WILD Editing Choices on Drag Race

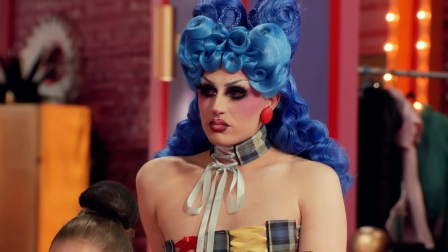[8:10]
But one of the clips that was the most mentioned in my community posts and also back in the day was season 14's Untucked episode 2,
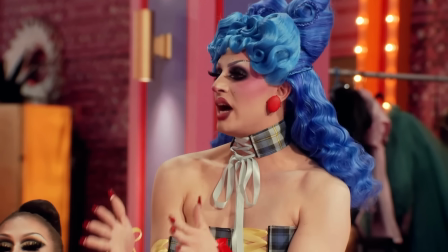[8:18]
where anytime they mentioned being queer, being in the LGBTQ community, it would cut to Maddie, and then they would do like a little metal cymbal sound effect.
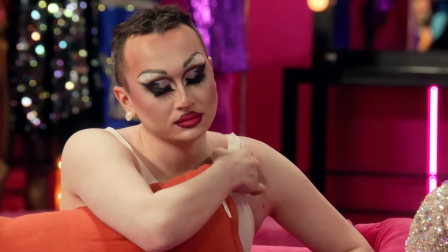[8:25] As a kid, like you're, especially as a gay person, like you always like, oh my God, I don't even know why I'm gonna go show, but like.
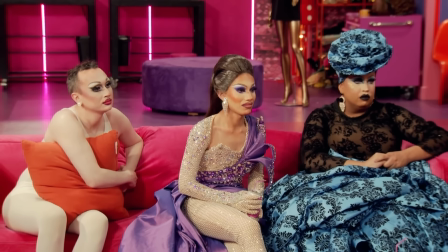[8:31]
The sound effects every time it cut to Maddie were interesting because it almost framed her as like a villain or something for being there.
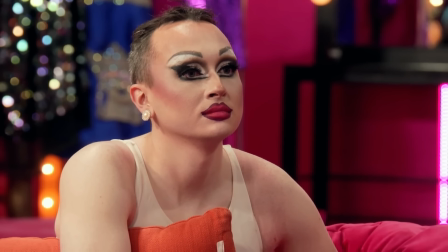[8:38]
But I'm really glad that the fandom has fallen in love with Maddie, especially since her YouTube channel. Maddie, if you would like to have me on your channel, I would love that.
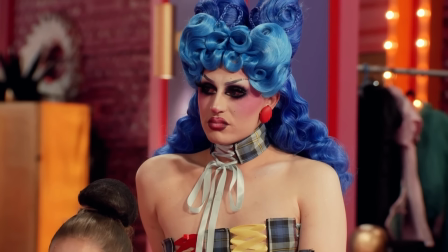[8:44]
Like with Alexis crying, it's not lost on the editors the irony in the situation of them talking about being a part of this community and Maddie being the first straight contestant.
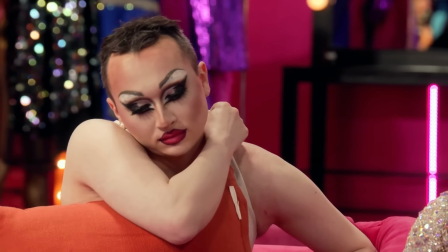[8:52]
And that's kind of the intention of these cuts in general. It's acknowledging things that the viewers are thinking about, and it kind of justifies what they are thinking.
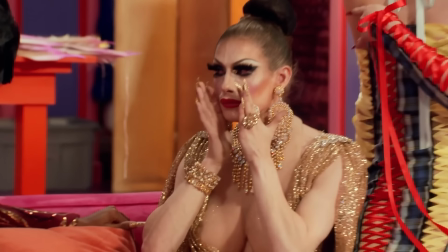[8:59]
The editors are saying, yeah, don't worry, we see this too, we know the elephant in the room, let's address this in any way we can, let's cut to someone.
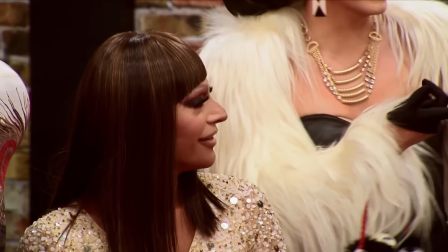[9:06]
Another very common style of editing in reality TV is twisting the words of people in confessionals in order to make it fit like their storyline.
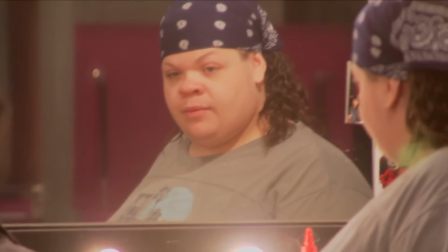[9:13]
It happens in basically every show, Drag Race included, and they've gotten a lot better at hiding it.
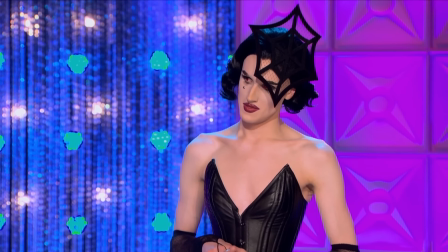[9:18]
One of the most twisted segments that completely buried a queen for basically no reason was Max Max on season 7.
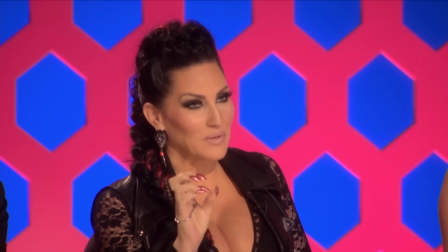[9:24]
This clip has been long since dissected, but for those who don't know, Max was a frontrunner on season 7, but it was very clear that they didn't really care for her actually.
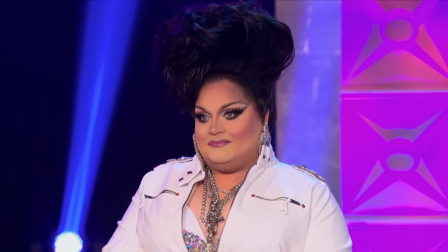[9:33]
She had 2 wins at this point, but Michelle was getting on her constantly for wearing gray wigs.
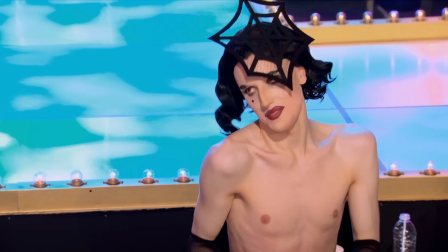[9:37]
Anyways, I'm getting off track. She did really bad in Snatch Game, and then she was getting critiques from the judges, and her corset was too tight, so she loosened it, and they basically just put a pause in production.
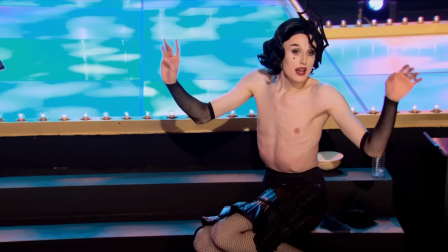[9:46]
It happens. It happened on Down Under really recently too. But while Max was resting and they were resetting for production, Rue asked her to sing a song just to pass the time, and she did that.
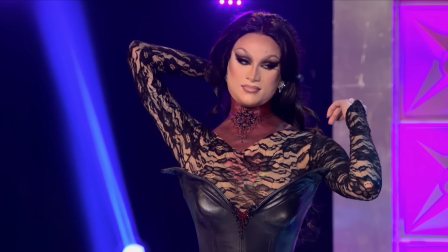[9:55]
And then they twisted it into Max taking advantage of the moment and being like this ultimate diva or
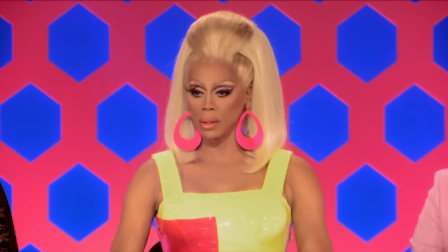[10:01]
just like an attention seeker when Rue asked her to sing it in the first place and she was about to get eliminated.
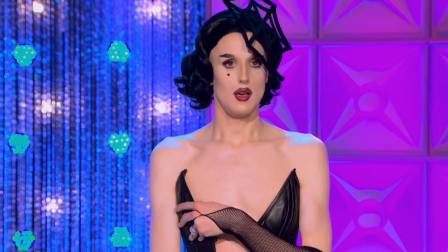[10:07]
I guess it would make sense and it would be interesting for them to like set up a storyline going forward of her being like this attention seeking diva,
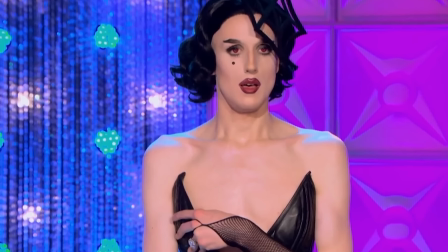[10:13]
which was like kind of sort of in line with her storyline on the season up to that point, but definitely not this far, and after this she was just eliminated.
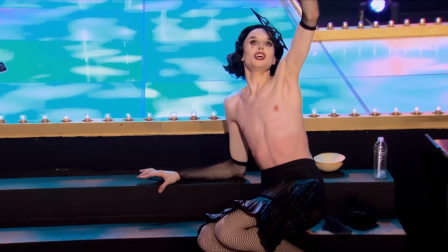[10:21]
So there truly was no reason to put this in and bury her in the edit on the way out other than the fact that they just kind of wanted to do it. Even without context of what happened, it's just a really weirdly edited clip. I don't think that Max would just burst out singing like this.
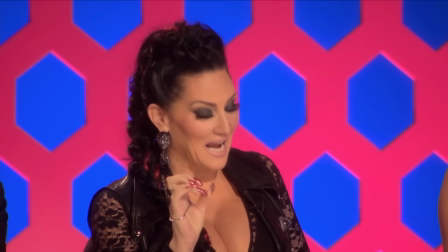[10:34] And that was missing. And I hate to say it that. It looks like Max is coming apart.
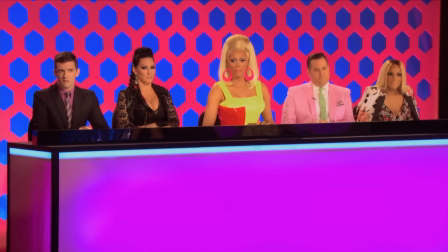[10:39] I apologize. Can we get some help for Max? Oh, bitch, here we go.
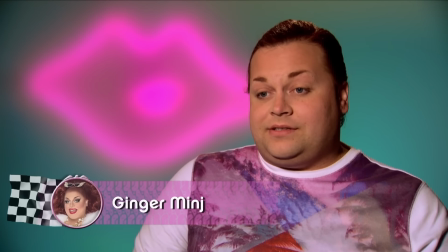[10:45] Cue the dramatics. You can tell she's the actress. Max, are you okay?
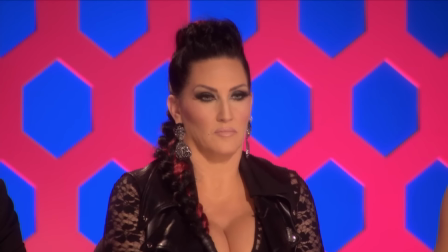[10:51] So I can quite recall overnight sensation.
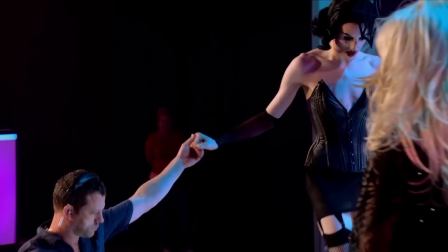[10:58]
So I think just with a little bit of common sense, you can come to the conclusion that it was edited a lot.
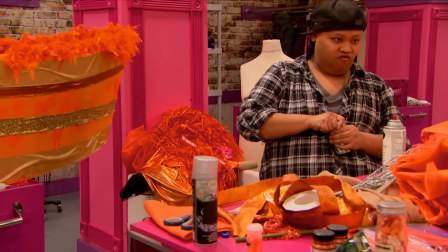[11:03]
They used to let the contestants wear whatever they wanted each day in the confessionals, but now they have a confessional look.
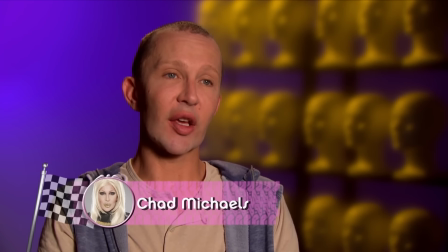[11:08]
And that's because they would splice clips together of contestants saying things, but sometimes they would be in different outfits, so it's very clear that it wasn't the same thing they were talking about.
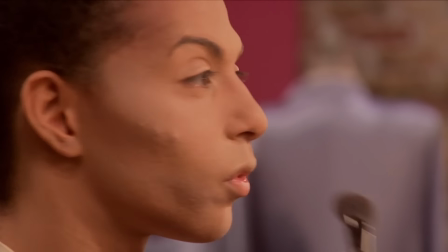[11:17] I love my girl Stacy, but I don't feel that she's completely confident in what she's saying, so I'm wondering, is she gonna be able to pull this off?
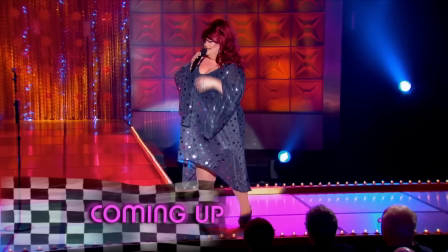[11:25]
But something else that they still do today that I do really love is in the coming up segments of the show, they will twist those words around.
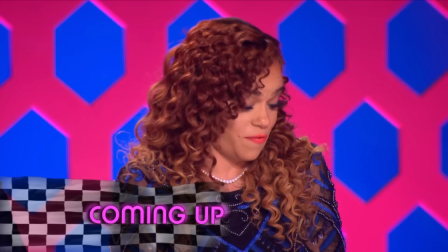[11:32]
They'll take the judging critiques and Queen's reactions and just kind of mishmash them and make it seem like someone's really successful when they're actually not, or vice versa.
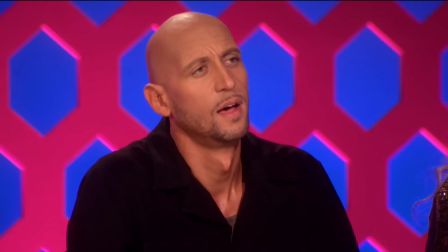[11:39]
Or there's things like in the season 6 intro, one of Bianca's best jokes from the comedy episode, it's twisted to seem like she snapped on the judges and is just saying the most outrageous things.
I will show you versatility when Santino wins a sewing competition and Visage wears a fucking turtleneck.
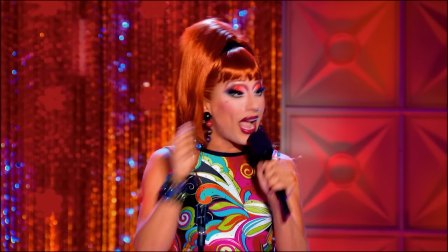[11:54]
When in reality, they ate that joke up in the actual episode.
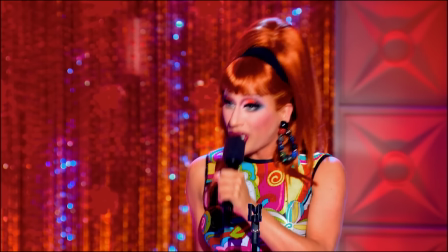[11:58] I will show you versatility when Santino wins a sewing competition and Visage wears a fucking turtleneck.
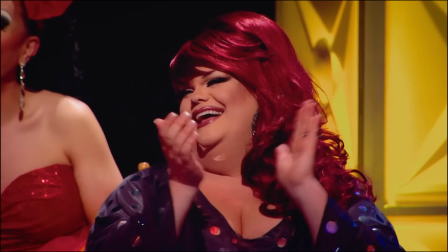[12:03] Yeah!
It's really obvious why they do this in the coming up segments.
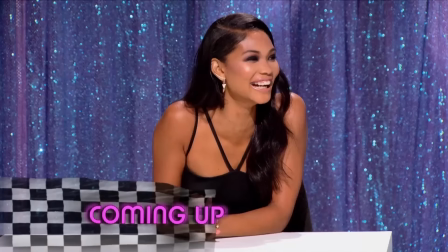[12:08]
It keeps people invested over the commercial break and they want to keep watching. In the recent seasons, I do think they have gotten a lot tamer.
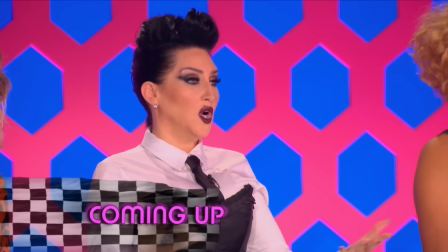[12:14]
It's a very stark difference between them tricking us to think that Ivy is confessing her love to Jinx,
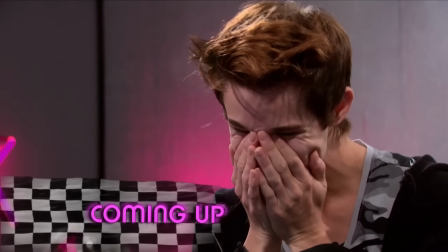[12:19]
but I do think that this is a form of positive manipulation to keep the viewer invested.
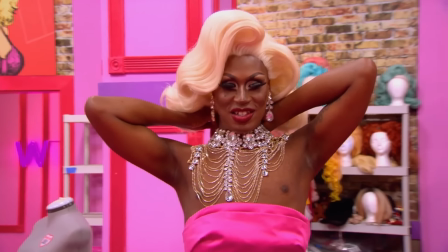[12:23]
Now I just want to talk about some random examples of the editors being the most unserious people on the planet.
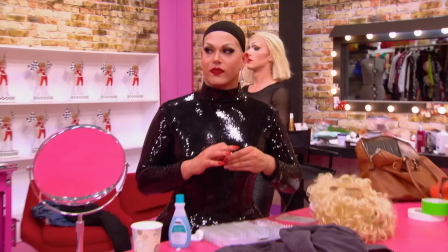[12:28]
Like on season 9, when Trinity is giving this really intense monologue about not taking anything for granted because there's so much competition,
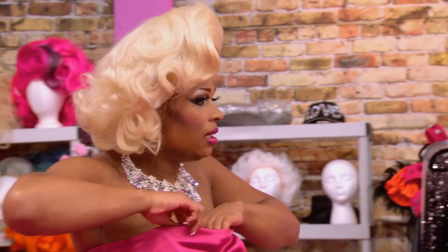[12:35]
and it's intercut with her helping Valentina take off the black bars, and then it finishes with a zoom in on her ass, completely cutting any tension.
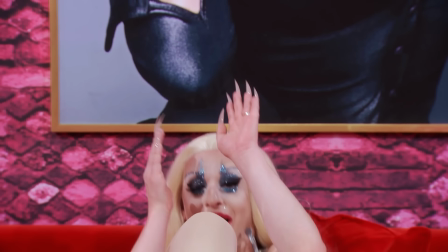[12:42]
Last video, I talked about the pillow fight on All Stars 5 being a really intense monologue from Jujubee, intercut with them just having a pillow fight.
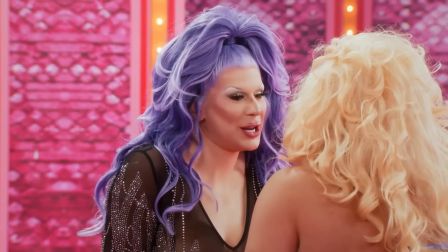[12:50]
And we kind of got a sequel to this on All Stars 8 with Candy and Jimbo fake fighting and then pulling each other's wigs off.
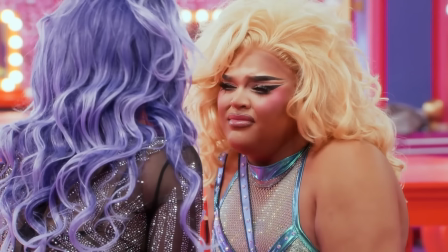[12:56] Do you think I came all the way from another fucking country with all my fucking best goddamn drag just to bring it back the fuck home?
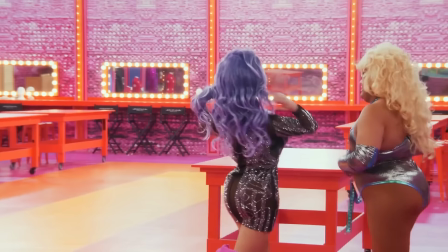[13:03] Then you better guess the fuck again, bitch. There's no crown that would ever fit that big ass head, you bitch.
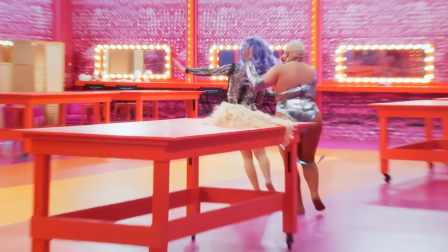[13:08] You nasty bitch. No! No! I have beat.
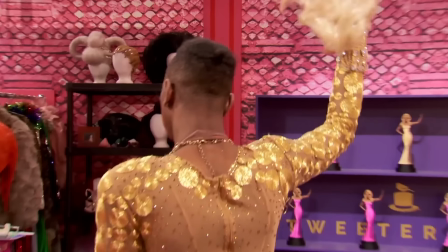[13:13]
The slow-mo screams take me out. The intro to each Drag Race episode is kind of like clockwork at this point.
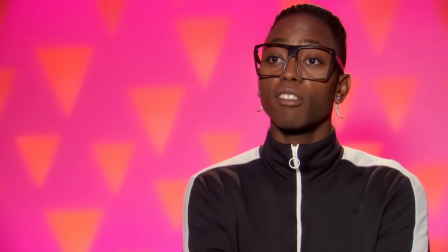[13:19]
We know what's going to happen.
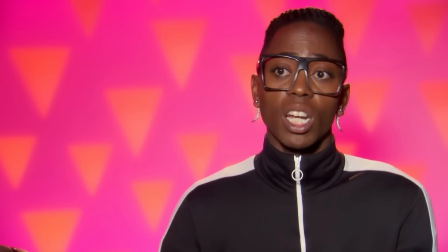[13:20]
It's always going to result in a dun dun dun dun dun dun dun, and then there's some sort of comedic beat or a serious beat, and then it goes into the intro of Rue talking about the prizes.
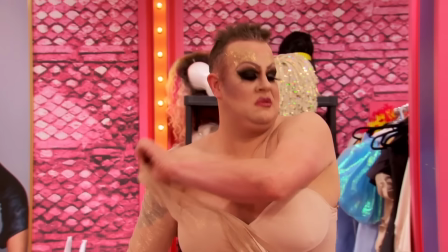[13:29] We need y'all gone because y'all are taking up space.
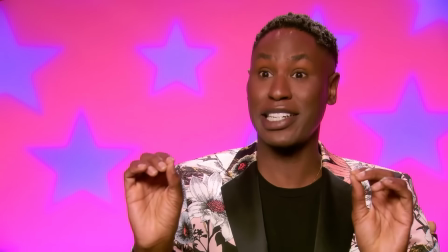[13:34]
But I'm glad they are able to switch it up and not give full serious or full funny the whole time.
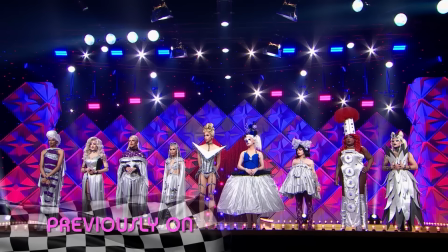[13:39]
It leaves us on our toes just a little bit. Like I said earlier about the Canada editors, I think they are hilarious.
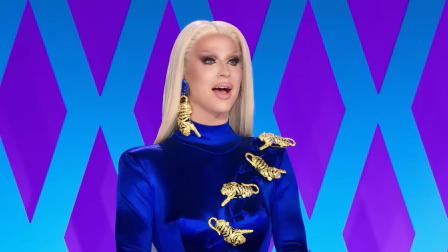[13:44]
If you want a main example of that, look no further than season 3 with Miss Fiercelicious just being Miss Fiercelicious.
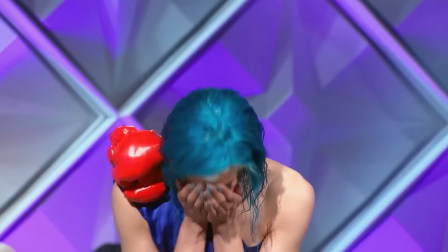[13:50]
Fierce gave them a lot to work with, and I think they had a really fun time editing around her, basically giving her a whole recap at one point.
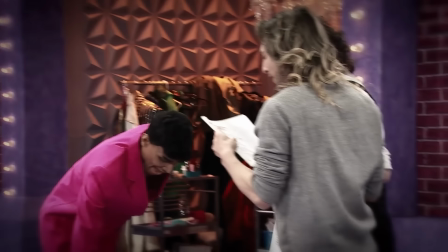[13:57] I'm not happy with you at all. The reaction is kind of the most.
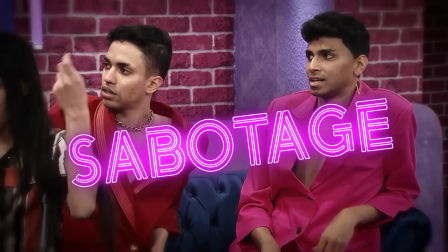[14:02] Seems like sabotage. Feels like sabotage. If the saboteur wants to get out of my
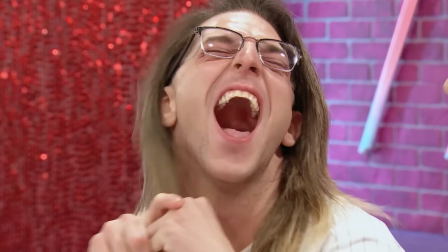[14:06]
way. And this scene in the workroom with her and Kimmy writing the script is one of the funniest comedic beats of the entire show.
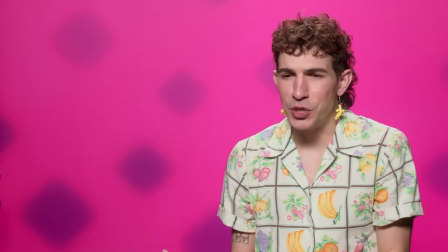[14:11] Jokes are starting to flow. The creative juices are sloshing around our very gorgeous brains.
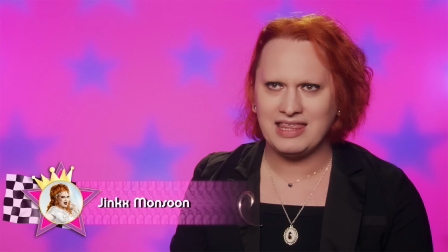[14:22]
And I think someone similar to her is Jinx on All Star 7. The editors had a blast editing around all of the queens from that season.
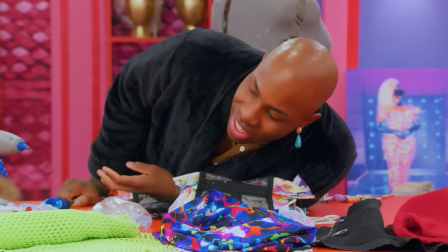[14:29]
One of the most commendable things that they can do is turn just like hours of them working on like outfits for a design challenge into something funny and entertaining.
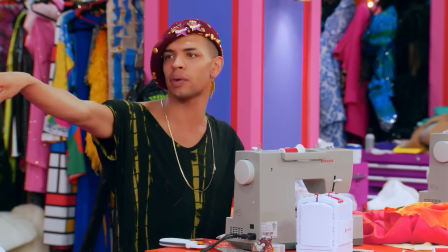[14:37]
Like the entire sequence of Jinx making her outfit in All Star 7 for the Legendary Looks Challenge.
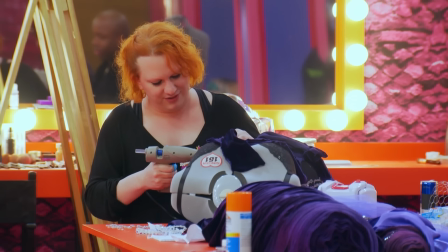[14:42]
I go back and watch that because of how funny she is and how much the edit helps that out.
Oh no.
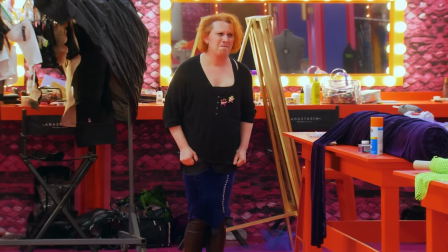[14:49] Oh no. Oh no. Oh shit.
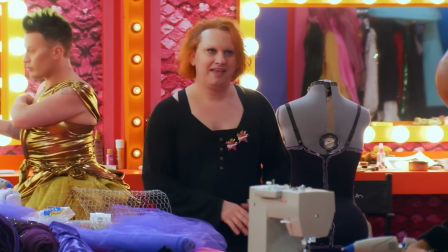[14:55] Okay, well, I'm gonna go cry in the bathroom for a second.
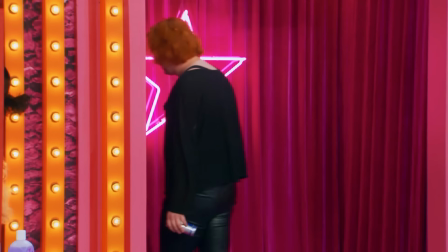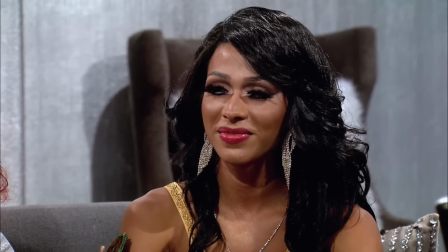[15:08]
But I think where the editors are the most unserious is in Untucked.
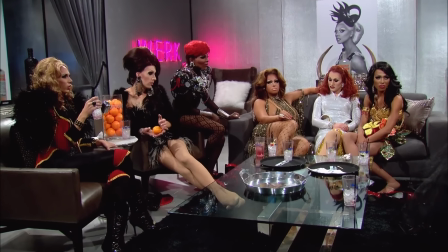[15:12]
They take roughly an hour of footage of people talking. Sometimes there's no fighting, sometimes there's a lot of fighting, and they just turn it into TV gold.
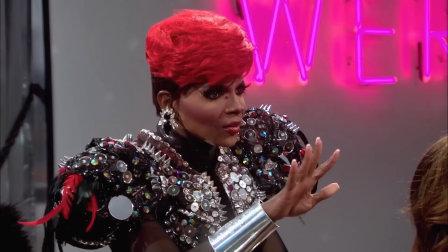[15:20]
But specifically for fights in Untucked, it's already entertaining, but just by the way they edit things, they make it 10 times more entertaining.
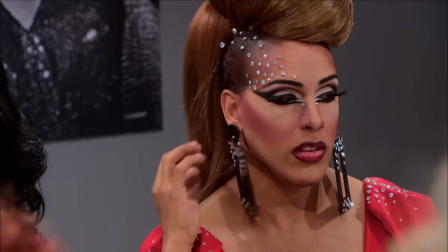[15:27]
Mimi I'm First versus Everyone was already going to be a hit that made All Stars 1 basically all worth it,
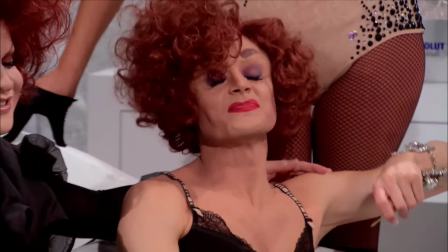[15:32]
but some of the most iconic parts of that fight are Tammy Brown saying ridiculous things that don't have any context.
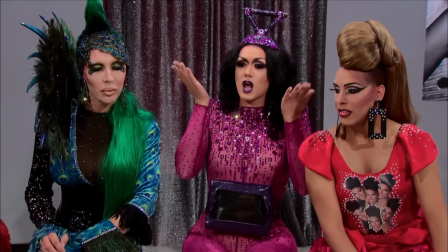[15:37] You already did this, girl. Oh, well, come on, Teletubby, teleport us to Mars.
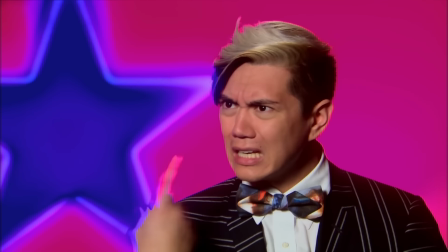[15:43] What the fuck? Is this bitch for real?
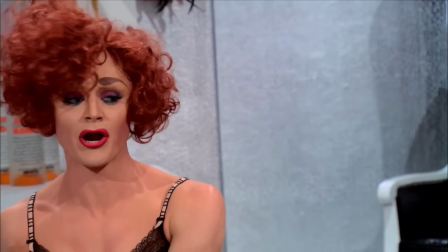[15:47]
And once you actually break down the scene, you know that Tammy isn't just randomly blurting out these things while everyone else is talking.
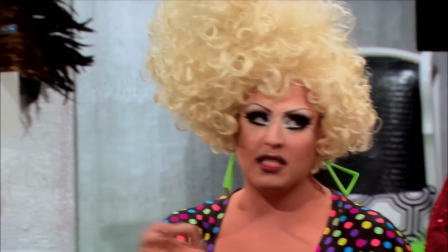[15:53]
But the way they portray Tammy on the screen, she would totally do this, so I'm glad that they just inserted that in.
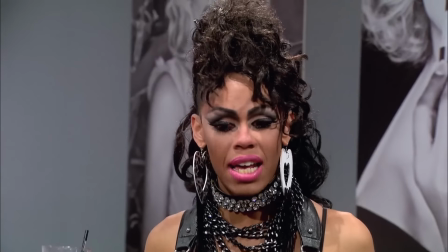[15:58]
Or another really, really popular one, Serena on season 5, it was going to be an amazing fight already.
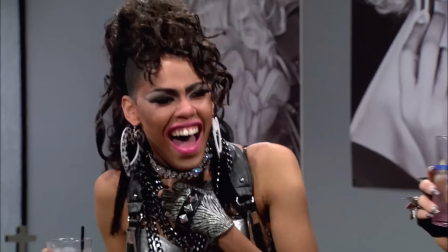[16:04]
But the way they repeated the laughs, you know that they're looping it, but it's just so overdramatic and so entertaining.
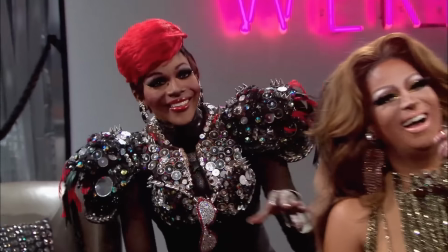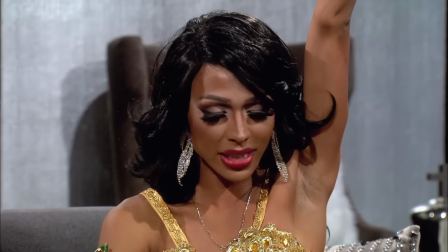[16:18] I request the floor, ladies.